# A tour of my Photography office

But at the same time, there's things you don't see, right? so right now for example I'm sat at my desk I've got my computer set up right here I've got my microphone you can't see that that's off the off the picture right now and I've also got three lights set up I've got three lights on me right now you don't get to look this good without a few extra lights on you so I do that to brighten myself up so I thought it's a first point of call I would quickly show you guys what I see right now so here so to do that we're
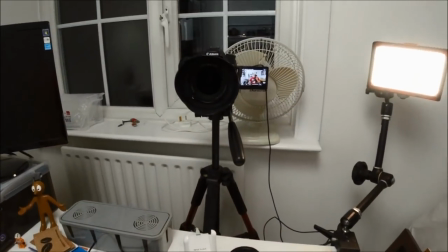206s
gonna use the action cam so let me show you what I can see right now okay so there we go this is the view I have every time I'm filming my video
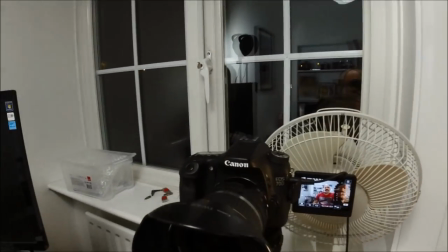214s
first of all I've got my camera set up right here this is a Canon 70d and this is what I use
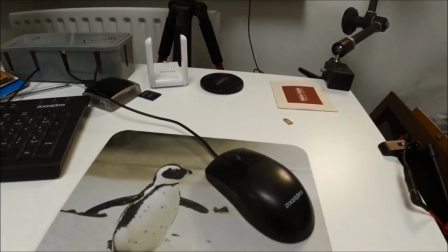222s
to film the majority of my videos I've got my main computer desk so right here's my computer desk got my penguin mouse mat I
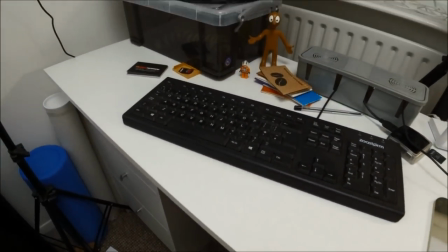229s
took this photo when I was on a holiday in South Africa I've got my computer set up so this is my main computer I use this for my photo
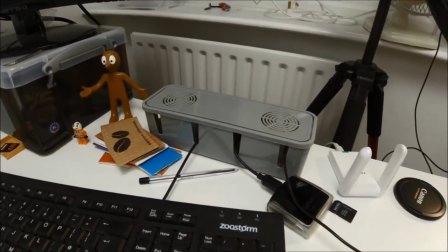237s
editing my video editing everything I've got my little wire organizer i try to use this just to keep my wires a bit more organized and i've got
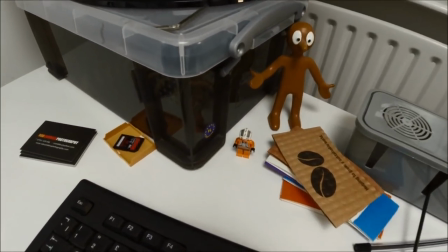245s
a few random bits on my desk we've got morph we've got george you remember george from the video the other day i have a memory card
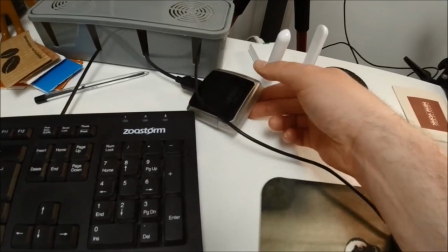253s
reader this alexa same as the one that i carry everywhere when i'm on jobs this is the second one which i always have plugged into my office i've got my wi-fi adapter
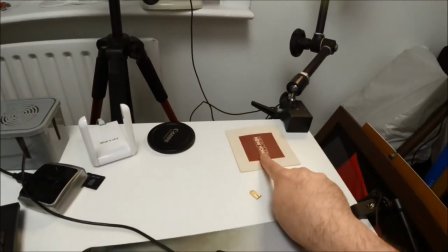262s
lens camera which is for the 70d up here i've got my drinks coaster of course and that's the actual main
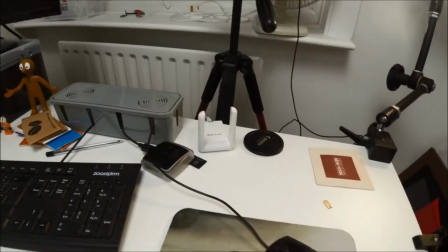270s
desk. Now over here to the right I have my microphones.
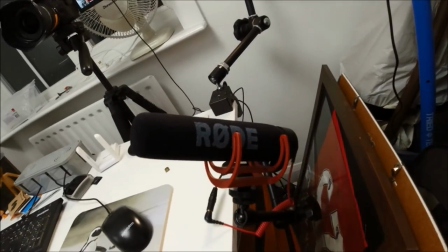275s
This is the microphone setup. Right now I use a Rode VideoMic Go.
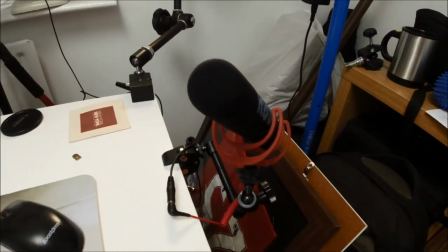280s
I'm looking to change this because I get a lot of comments about my audio not being good
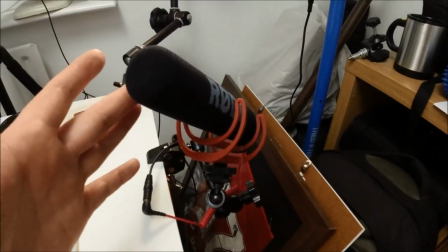285s
enough frankly and so I want to try to upgrade this microphone and see if I can make a difference.
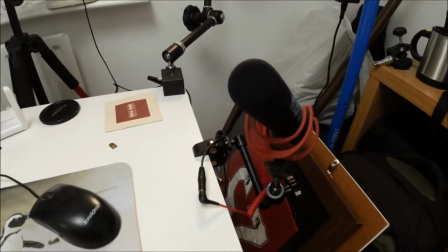290s
I think the biggest problems with my audio in this room though actually comes from the Echo because I've got this big window right here and
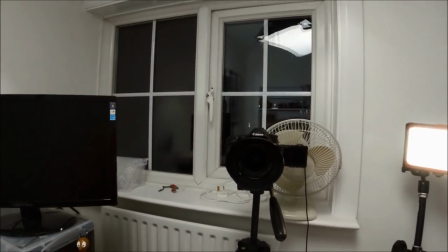298s
the window is great in the daytime because I get a whole extra light to come through here but generally speaking it creates echoes,
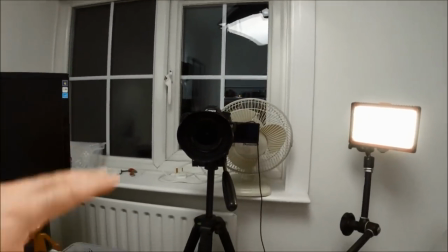305s
the room is fairly empty, there's a big sort of ceiling up above here which I'm going to show you in a second and the room generally is very echoey,
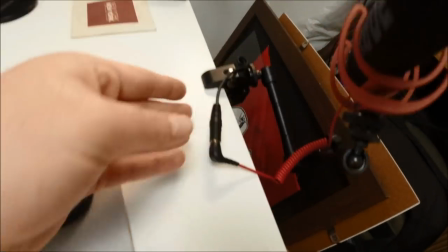312s
it's not great for the sound. That runs on an extended wire right the way around the back and plugs into the Canon 70D right here.
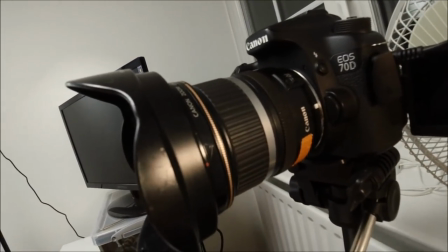322s
Anyone who's wondering the lens is a Canon 10 to 22mm,
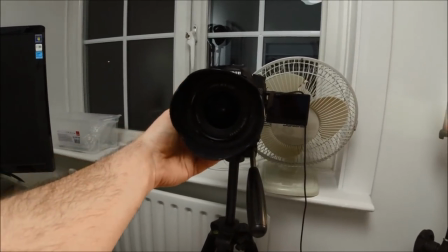326s
fairly simple wide angle lens so that I can film the videos nice and easily and we can adjust this, zoom in or out as we need to.
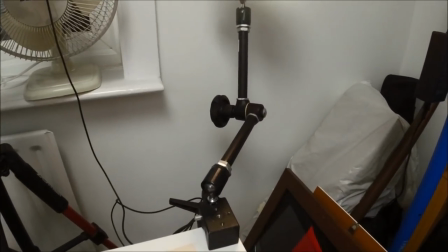334s
Now I talked about lights. I do have three lights on me right now. Or say on me, three lights around me.
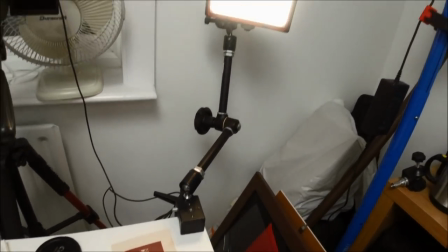340s
Two of them actually are on me and one of them is not. The first one is over here. Now I have this as a main fill light.
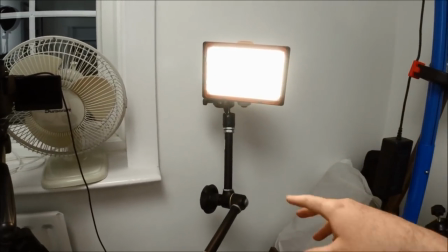347s
This is just a very simple light panel. I'll show you how it turns on and off in one second.
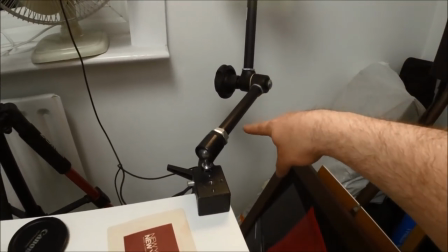351s
It is attached to a Manfrotto Magic Arm and then just attached onto the desk right here. I use this for the main fill light. Let me show you how that works. So that fill light is the one that is currently on my face right now. Let me show you what happens if I turn it off. You see suddenly it gets an awful lot darker. The background's still nicely lit up but I'm sat here in the dark. We don't want that situation so that's why we have the light. Let's turn it back on and just like that we've got the light back again. So you see why I've got that main light set up over there.